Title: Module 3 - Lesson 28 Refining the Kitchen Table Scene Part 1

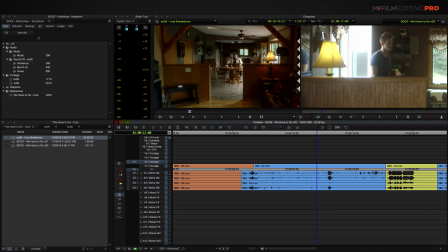(4:18)
I'm going to disable all of my audio, and I'm going to cut this perspective shot into my timeline above my existing footage. Just like that. So this piece of video will play, while this one does not in this moment. Let's just see how this looks when we play it back.
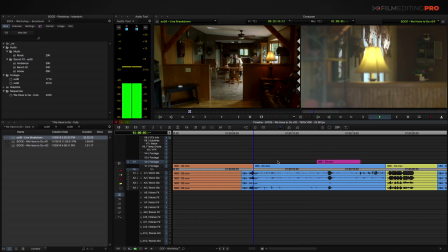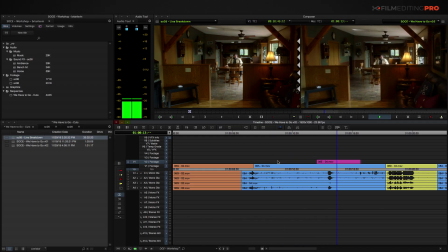And I kind of like that. I like coming back to Tom's reaction here as he's looking, but this might be just a little bit too long. Let's try to finesse this and make it work a little bit better. So I think part of the problem is that
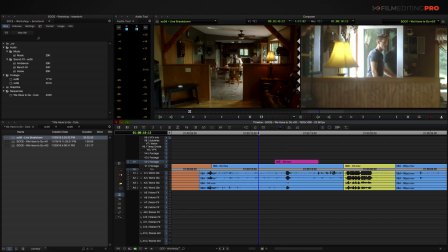(5:07)
we see Tom look at his dad right here. But we allow him to take a couple of steps too far and look down at his feet before cutting to this shot.
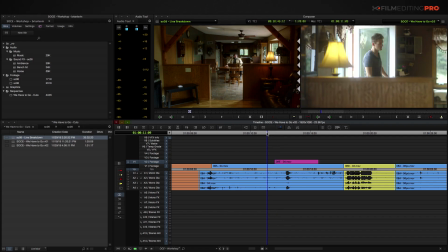(5:19)
So possibly this shot needs to happen a little bit sooner. Maybe right here on Tom's look.
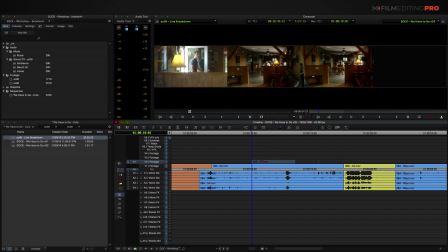(5:27)
I'm going to just drag it into place. And we'll check it out now.
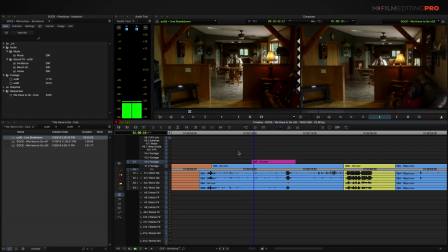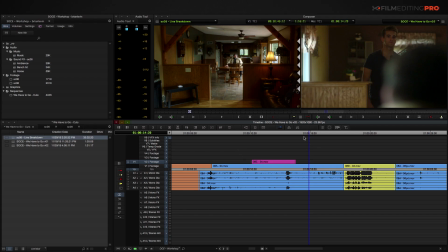(5:42)
That's not too bad, but I did like how when we returned to this shot of Tom, he was a little bit closer. Kind of like right here. So I'm going to remove some of the shot of Tom.
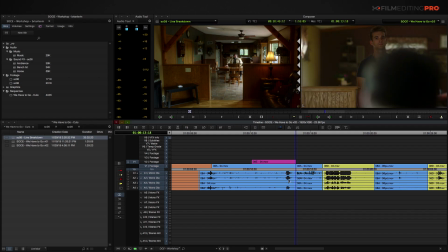(5:55)
And it might even make some sense to have this noise of the door closing happening a little bit sooner once we cut to the point of view shot.
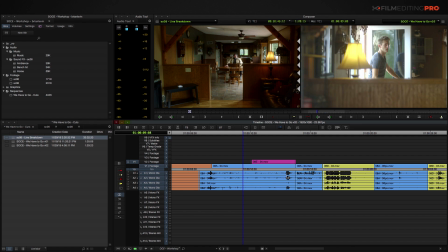(6:03)
So I'm going to take this audio of the door closing and just try to move it up a little bit.
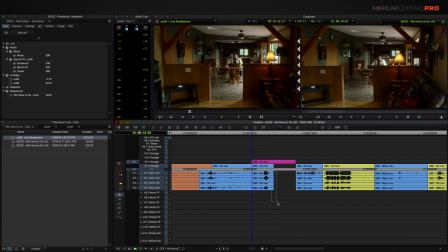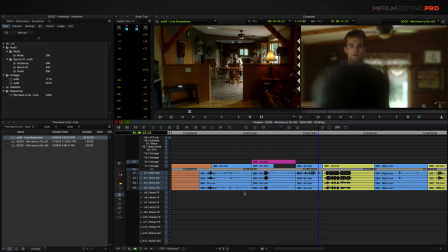(6:19)
And that's working a lot better now. Now, I feel like this shot works really good, so I'm going to move it down to my first video track to commit it to my actual edit. Even though it was visible, when I move it down to my first video track,
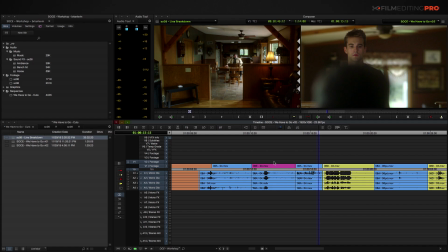(6:33)
it tells me that this shot is no longer just kind of hanging out as a potential attempt or a placeholder, that it is a living part of my actual edit here. Let's move forward into our scene and see what else we can make adjustments to.
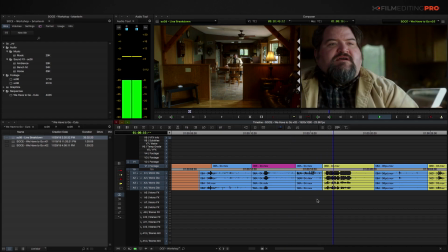(6:51) I left a suitcase out for you in your room.
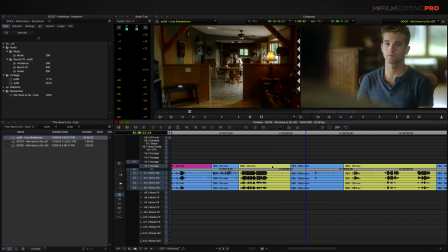(6:57)
So we can definitely tighten up this section here.
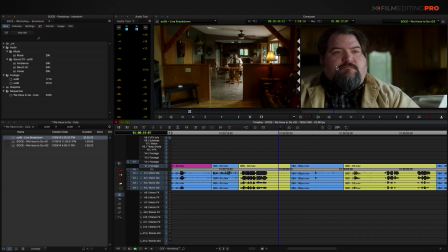(7:00)
We might need to use less of the dad's reaction after his line and get a little more of it before his line. And I'm just going to slip it in place. And we'll see how that plays.
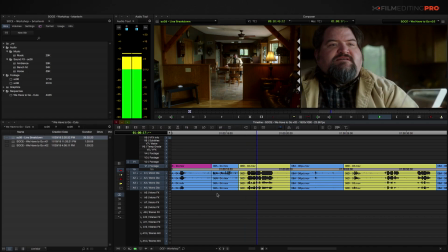(7:18) I left a suitcase out for you in your room.
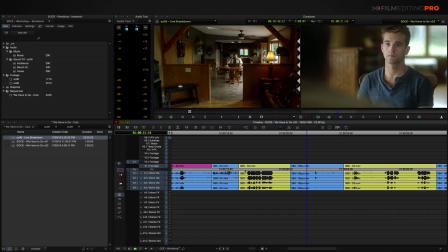(7:23)
I might even say we need to slip it a little bit more.
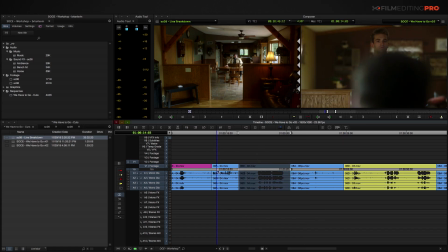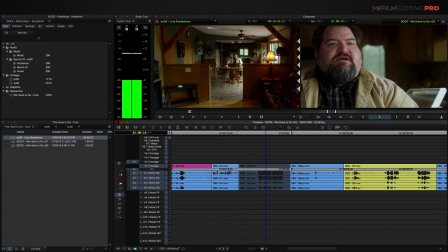(7:33) I left a suitcase out for you in your room.
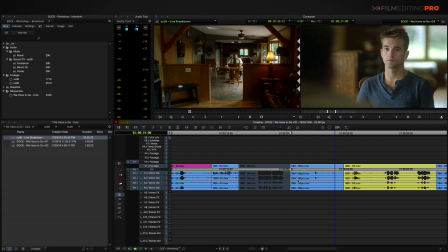(7:40)
That's pretty good now. And now maybe we need a little bit less of Tom sitting down. So we can begin right about here as he's in the middle of sitting.
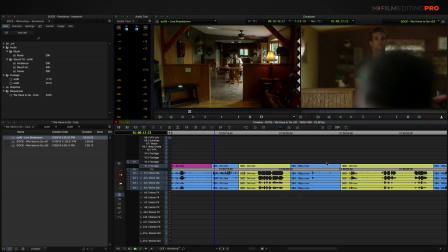(7:54)
This should make this entire section flow a little bit better.
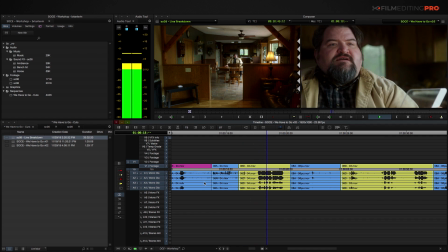(8:00) I left a suitcase out for you in your room.
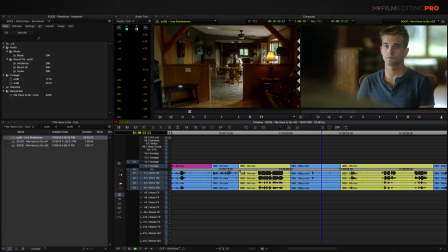(8:06)
Now, something that might actually help us out here is if the audio from either this shot of Tom walking or this shot of Tom walking continues without any of the dad's dialogue, so that we can retain some of the natural footsteps that Tom has.